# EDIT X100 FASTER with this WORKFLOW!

My next choice is music because music affects the pacing and the rhythm of a video. A slow song makes the video feel calm and chill and a fast track makes the video feel energetic. And there's some techniques that I do that you will see that affect the pacing so much. So let's get into this.
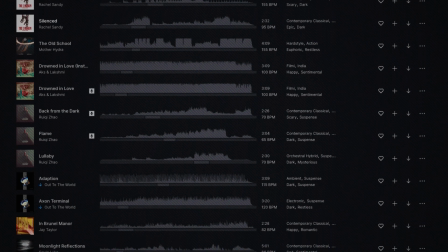(4:26)
So first things first, I find a track that fits the mood that I'm trying to transmit.
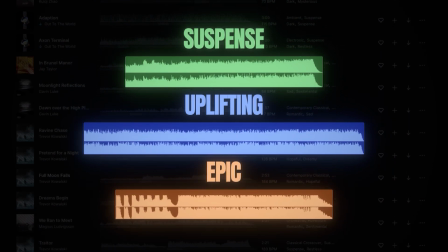(4:30)
If it's a suspense video, if it's uplifting, even if it's epic music, then I adjust the cuts slightly to sync a little bit with the beat. It wouldn't make sense to do fast-paced music into slow cuts, right?
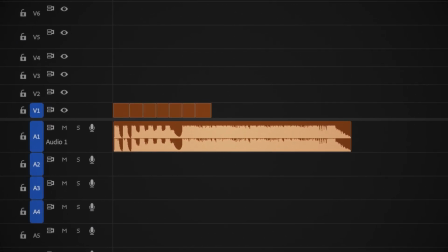(4:43)
And then, if the music needs a little bit of a push, I add extra sound elements like risers or subtle hits to enchant the transitions. A well-paced video is so much nicer to watch and music plays such a huge rule on that and as some of you ask i'm gonna do a full video on pacing and rhythm so you can understand how music also affects on that so let's get into the funny part step five the visuals so visuals come up next but i split it into two parts so first i have the light
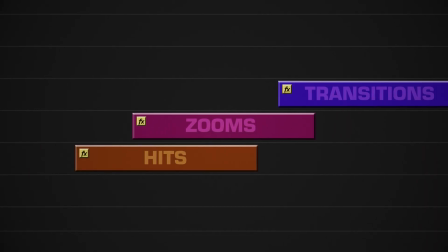(5:16)
visuals such as zooms hits transitions everything that is simple to do. And then I go to the big boys, the heavy visuals. So it's all of the complex effects that require a little bit more time to do. And why do we separate it in two steps? Because when you're doing complex effects you don't want to finish an effect and thinking about should you add a zoom here or not. So pretty much we do the simple stuff first and then we go to the complex effects and make the best work that we can without worrying about the simple stuff. And now one of my personal favorites, we go to step 6, that is color correcting. And now, talking about color, I also divide it by two phases. And you choose these two phases depending on the video that you do.
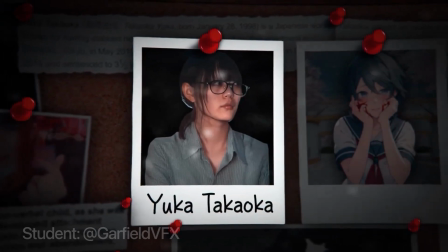(5:58)
For example, if you do documentaries, I don't think you'll have much ROL footage to color correct.
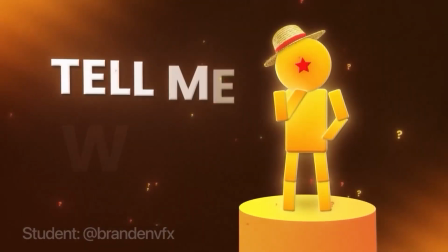(6:03)
But if you do ROL, you'll have both. You'll have the visuals and the footage itself to color correct, right?
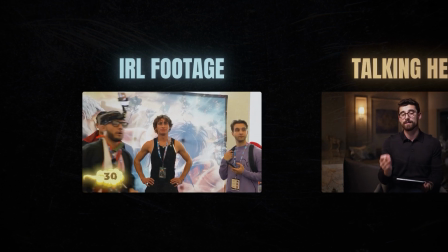(6:09)
So the first, ROL footage. With ROL, I also mean talking head, everything that has a real person.
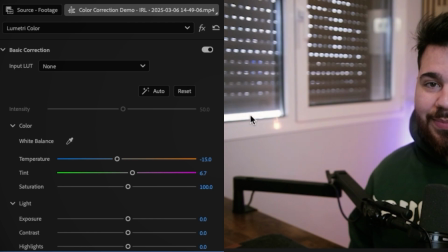(6:15)
First things first, I fix the white balance. What white balance does is making the whites white and not bluish or orangish.
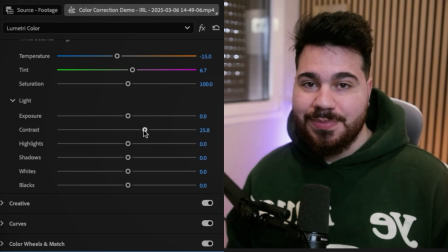(6:23)
Then I tweak a little bit of the contrast and saturation to make the video pop.
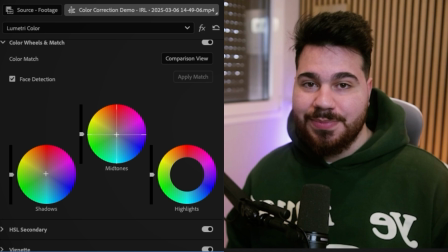(6:28)
And finally, I apply a subtle grade to fit in the tone of the video. And now for the second step, the visuals.
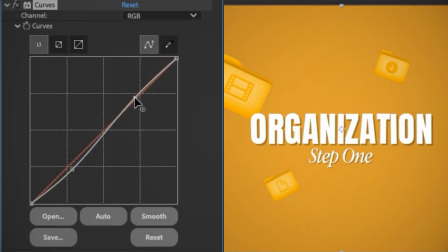(6:35)
First things first, I apply a curves effect that you can mess up with the shadows, highlights, contrast, midpoint, whites, blacks, everything. Next step, I love to see some glow on visuals. So myself, I use Deep Glow 2. It's a plugin that you can buy. It's pretty cheap and it's pretty worth it.
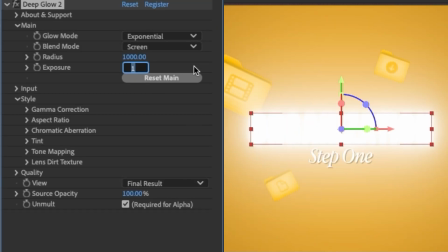(6:54)
I apply Deep Glow into the visuals, make sure they are balanced, reducing the amount of brightness that the glow does.
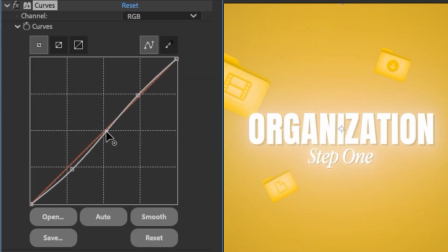(7:01)
Then I like to add some shadows and some highlights into the items that I'm showing on
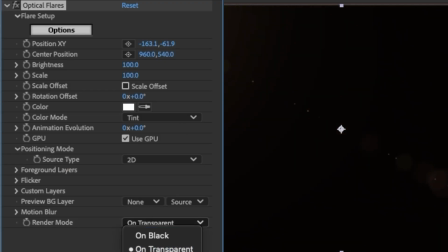(7:06)
my motion design and especially add a little lens flare into my light source.
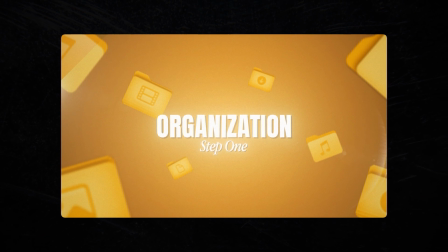(7:11)
I think that with this color correction the visuals pop so so much better and I'm also going to do a future video teaching you how can you color correct your motion design. And for color that's it, a well corrected color scheme just makes you look like a pro. Even if the original footage isn't perfect you can always make it better and knowing color correction it's so beneficial to stand out from the others. And then we go to the final step of this workflow, that is, sound effects. Sound design is so, so, so underrated. And again, I break it into two stages.
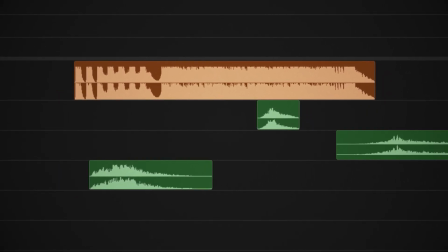(7:47)
First, I do the wishes and simple sound effects, something like a hit, a riser, everything that enchants cuts and the transitions.
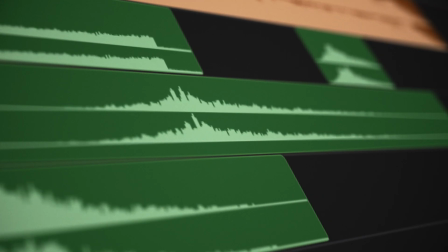(7:54)
Super simple, right? And then I go to creative sound effects, making the sound effects for every visual that I do, some sound effects that the video might need,
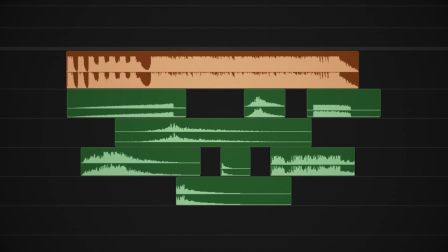(8:02)
extra details like some reverb or some creative auto-touches, and everything to make the video better. Please spend time on sound design. A video gets so much brighter in terms of quality when the sound design is perfect.